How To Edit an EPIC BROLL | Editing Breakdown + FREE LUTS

So hey guys, how are you doing today? I hope you're doing fine. So I went down to make a huge cup of coffee because I have a sleep deprivation. So when I was going to make the coffee, I had a sudden urge, the feeling to film a B-roll. So obviously I haven't planned anything. I didn't write down any notes, or I didn't even jot down how I want the clips to look like or even match. And I didn't even choose a song beforehand. So how can I make all those clips work together? So because if you do not plan, you will have a lot of work to do during post-production, like your lighting, your transitions, how each clip match with each other. So here I'm going to show you the editing breakdown of this B-roll.
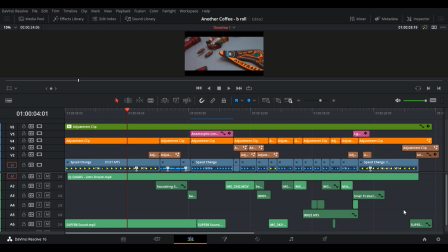(1:13)
So right here we have DaVinci Resolve 16, the video editing software that I use to edit all of my videos. So straight off the bat, it looks complicated, but it's actually pretty simple. I've color coded all of the layers to explain each of the individual functions. So in this timeline, at the bottom you can see the light green layer.
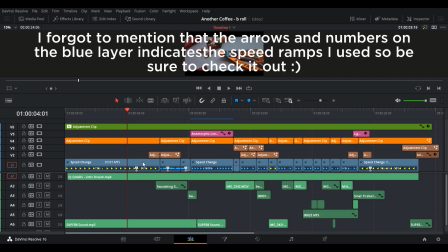(1:31)
That's basically all the sound effects and musics that I've used. Then on the blue layer are all the clips that I've recorded. Then you can see the brown layer is all the transitions that I've used.
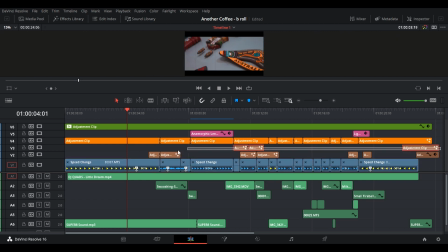(1:42)
I won't be showing how to do the transitions for this video because it's sort of a non-comprehensive breakdown. But I'll be doing tutorials in the future for this channel, so be sure to subscribe and hit the notification button, as that would be really appreciated.
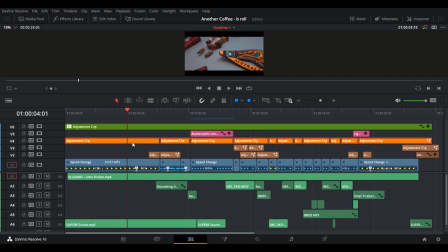(1:57)
Okay, so now for the orange layer, that is where I color grade all of my clips.
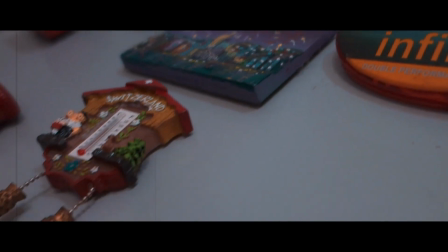(2:02)
I use my preset LUT, which is an orange and teal look, and I'm not really good at color grading, but if you want to try it out,
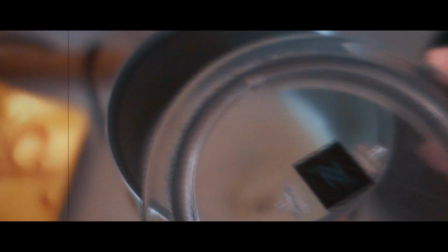(2:10)
there's a link in the description below that allows you to download all of my LUTs that I've used in this video for free.
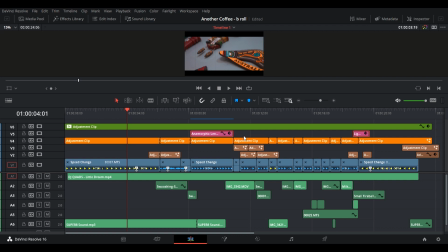(2:16)
Alright. Then now we have the pink layer where I added all the overlays for my video, and the greenish green layer is where I add the film damage overlay and a little bit of sharpening,
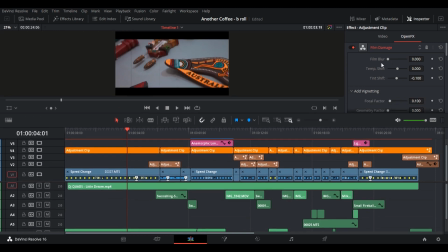(2:29)
because we love that sharp look. Keep in mind that I do not use log footage, but I do lower down my saturation and sharpening in my camera settings, and everything is shot in manual focus at 60 FPS.
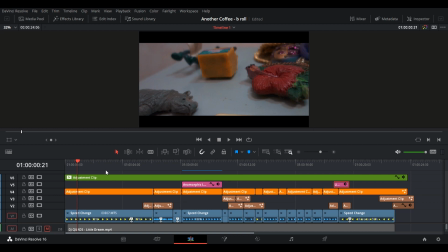(2:43)
Okay, so for now, I'll disable the greenish green layer because it causes lag during the playback.
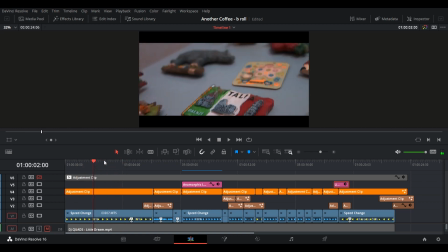(2:50)
Anyways, as you can see, all of the clips have some arrows and numbers on it. That is basically all the speed ramps that I've used, so you can just check it out. Alright, so in the first few seconds of the clip, you can see I added an adjustment layer at the end to keyframe the position
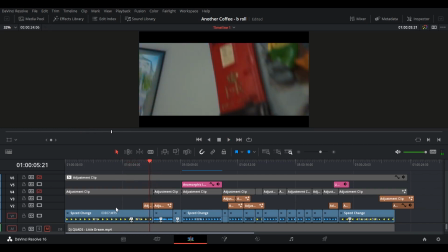(3:07)
and use the spline tool to change the speed of the transition of my first clip so it matches the movement of my second clip. What I did is I added some rotation and positioning keyframes so both clips look seamless when it cuts. And I also added some panning effect by adjusting the X and Y position
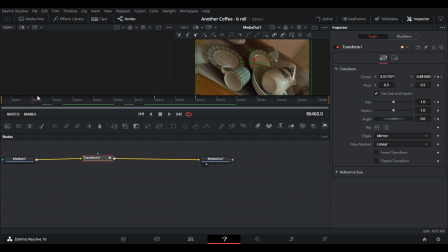(3:27)
and keyframing it on the second clip to make it look like it's speeding up in the start.
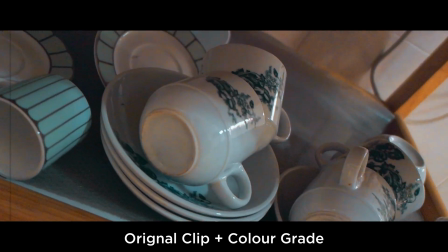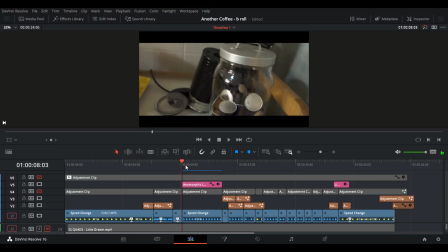(3:38)
Then on the third clip, I added an anamorphic lens flare to just spice the clip up a little, just give it a feeling.
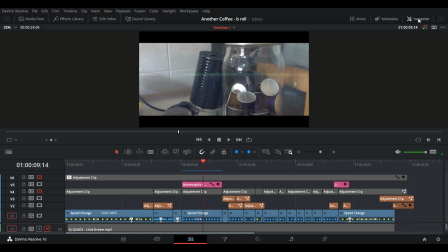(3:47)
I also keyframed the opacity of the anamorphic filter, or anamorphic lens flare, so that it slowly just appears rather than having it suddenly just pop up, It's gonna look weird if that happens.
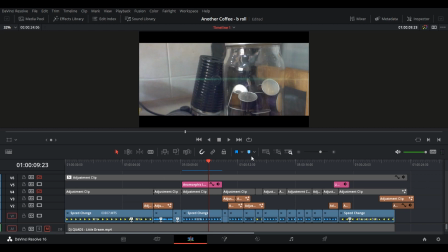(4:01)
I get these overlays everywhere on the internet, so if you want to get them, just search it up on the internet.
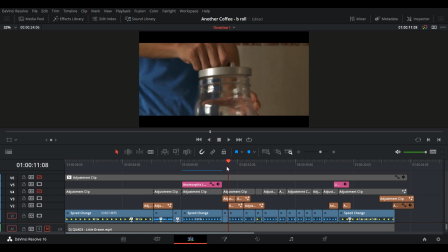(4:07)
There's probably free ones out there. So this is where things get a tiny bit complicated. So if I disable the transition layer or the brown layer, you can see it's just a static shot of just me opening the container.
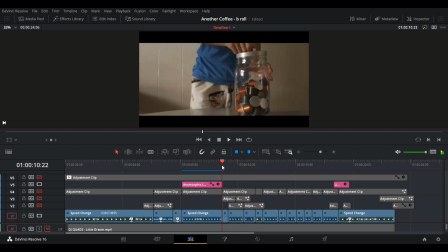(4:23)
It looks so weird.
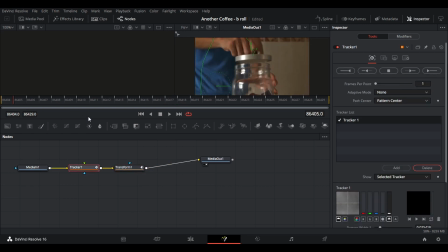(4:26)
So in the adjustment clip, I just added some motion tracking to track the lead of the container so it stays in the middle. And also it provides some movement in the video as well.
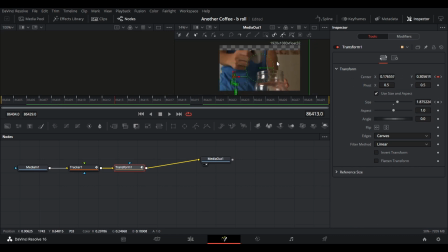(4:37)
So next, I also added the letterbox bars to hide the movement of the video, because it's always tracking the lead, so the whole video will be shaking a lot.
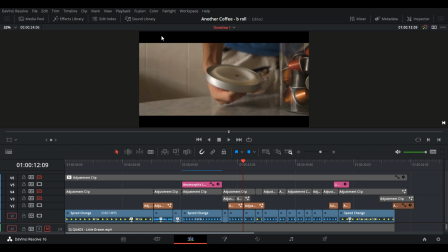(4:47)
Thus I need to add the layer to just pretty much hide the black background.
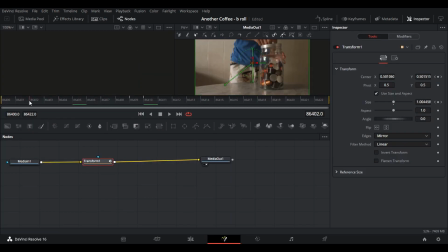(4:52)
Then I also added the zoom in effect to give it a really dramatic feel to it, because when the music just hits, it just zoom in and just wow, Then on the end of the clip, I did a panning down transition as the next clip has me pouring all the capsules down.
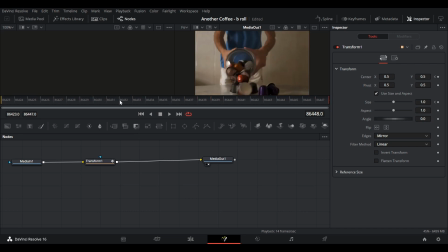(5:09)
Then this provides a really nice fluid motion to the next clip, making it feel like a smooth transition. And for the capsule clip, I added like a zoom out effect, so it matches the next two clips which are also zooming out.
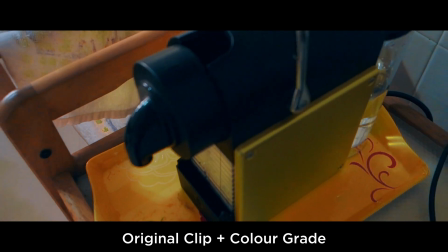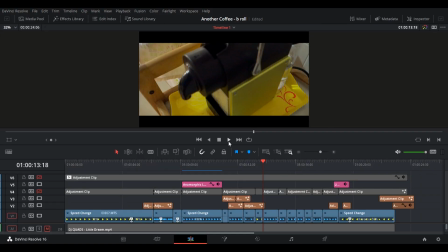(5:32)
Then after that, it's just some quick cuts of static shots.
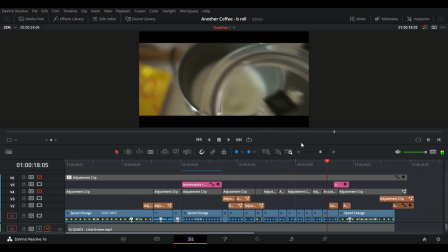(5:36)
Now on this clip, where I close the container, it is like a little bit slower than the rest,
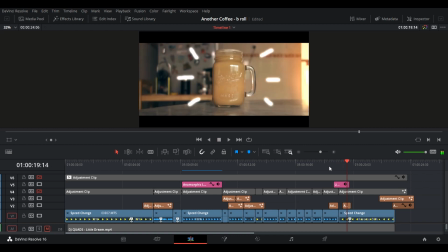(5:42)
longer than the rest of the clip, because I want it to be like a slowing point where the pacing just like really slowly builds up and just go really fast,
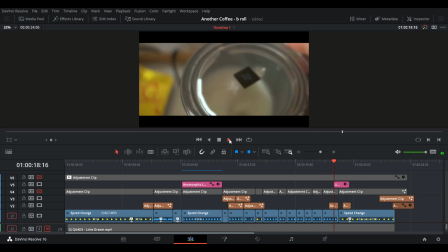(5:51)
and then it slowly slows down back again. So I added a film burn overlay so it covers the part where it cuts. I also added a glowing animation on the lead just to spice things up a little.
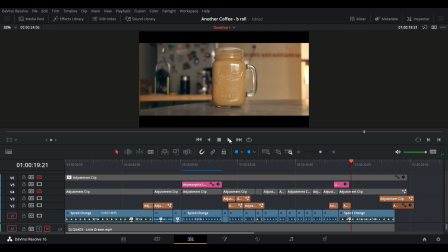(6:04)
Why do I keep saying that? Spice things up a little, I don't know. Then on the final shot is where I show off the final product, which is the coffee in this case. It is extremely vital to add a background that matches to whatever you are doing, because like so it tells the story. Like in my background, you can see there's like a coffee machine, the refrigerator magnets that you saw from the first clip,
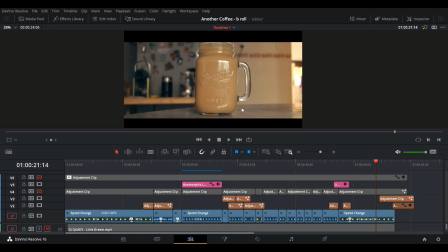(6:28)
and also the coffee tray and the cups and everything. So to easily nail down the focus on this shot is to just reverse it. So you just make sure the focus is perfect, and then you slowly pull it away from the coffee, making it like blurrish. Then you just reverse it in post-production and it will look nice.
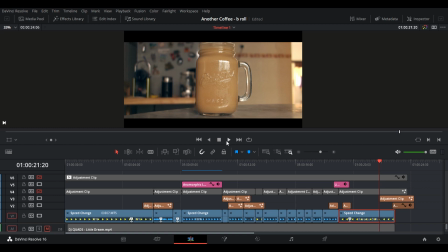(6:48)
Then at the end of the clip, I just did like a rolling transition, is that what you call it? Rolling transition, where I just keyframe the Y position and mirrored the clips, and I also added a cross dissolve to just make the cut less obvious.
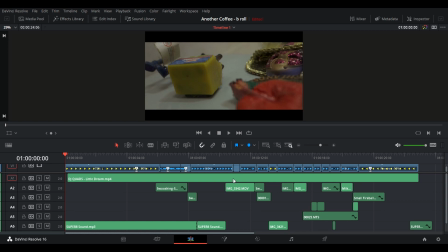(7:06)
Alright, so now we're gonna talk about sound design. Sound design, in my opinion, is probably one of the most important aspects of making a video. So for now, I'm just gonna disable the song, and I'm gonna show you what it sounds like without the music.
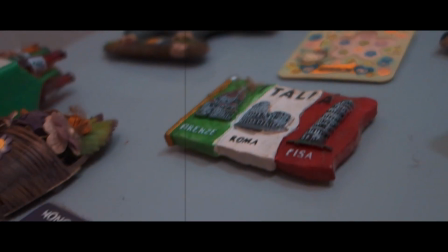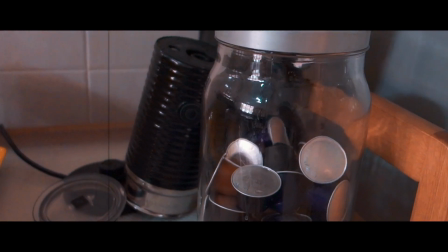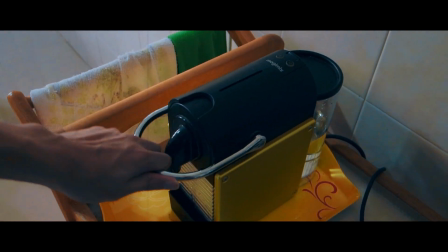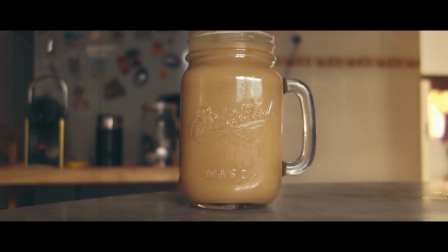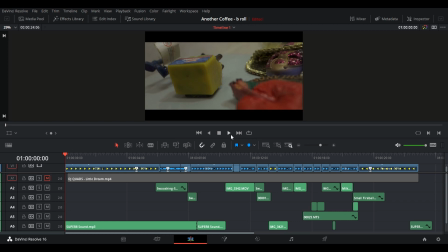(7:47)
So in the start here, since there's not really any sound effects that I could use, so I decided to add a Super 8 sound effect, since I'm going for that really vintage vibe with the film damage.
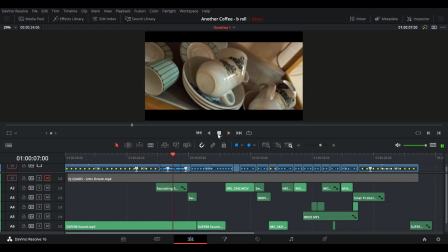(8:00)
After that, during this transition over here, I added a swooshing sound effect just to give it like a whip feeling.
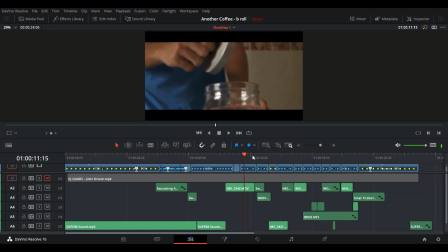(8:07)
And over here, I added like the lead opening sound that I recorded myself, because since it's like such a rare sound, you probably just better off recording some of them yourself. You probably won't get the best quality, but it's better than nothing.
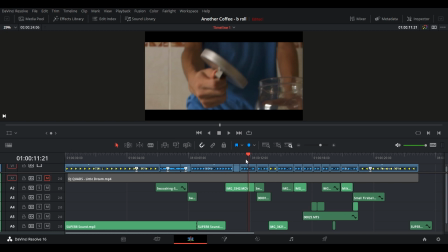(8:21)
To get all of these sound effects, I did go to Sound Bible, because they are all, most of them are free, or you can just check out on the internet. There's probably some everywhere.
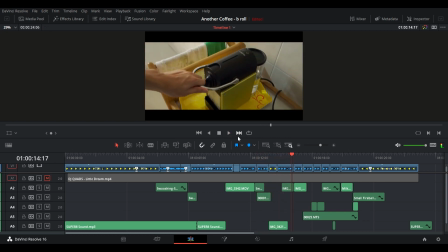(8:32)
Some swoosh sound effect, the pouring of the capsules, and then the dropping of the capsules, the closing of this coffee machine.
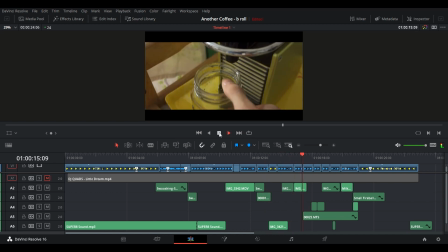(8:40)
They are all recorded because I can't find anything.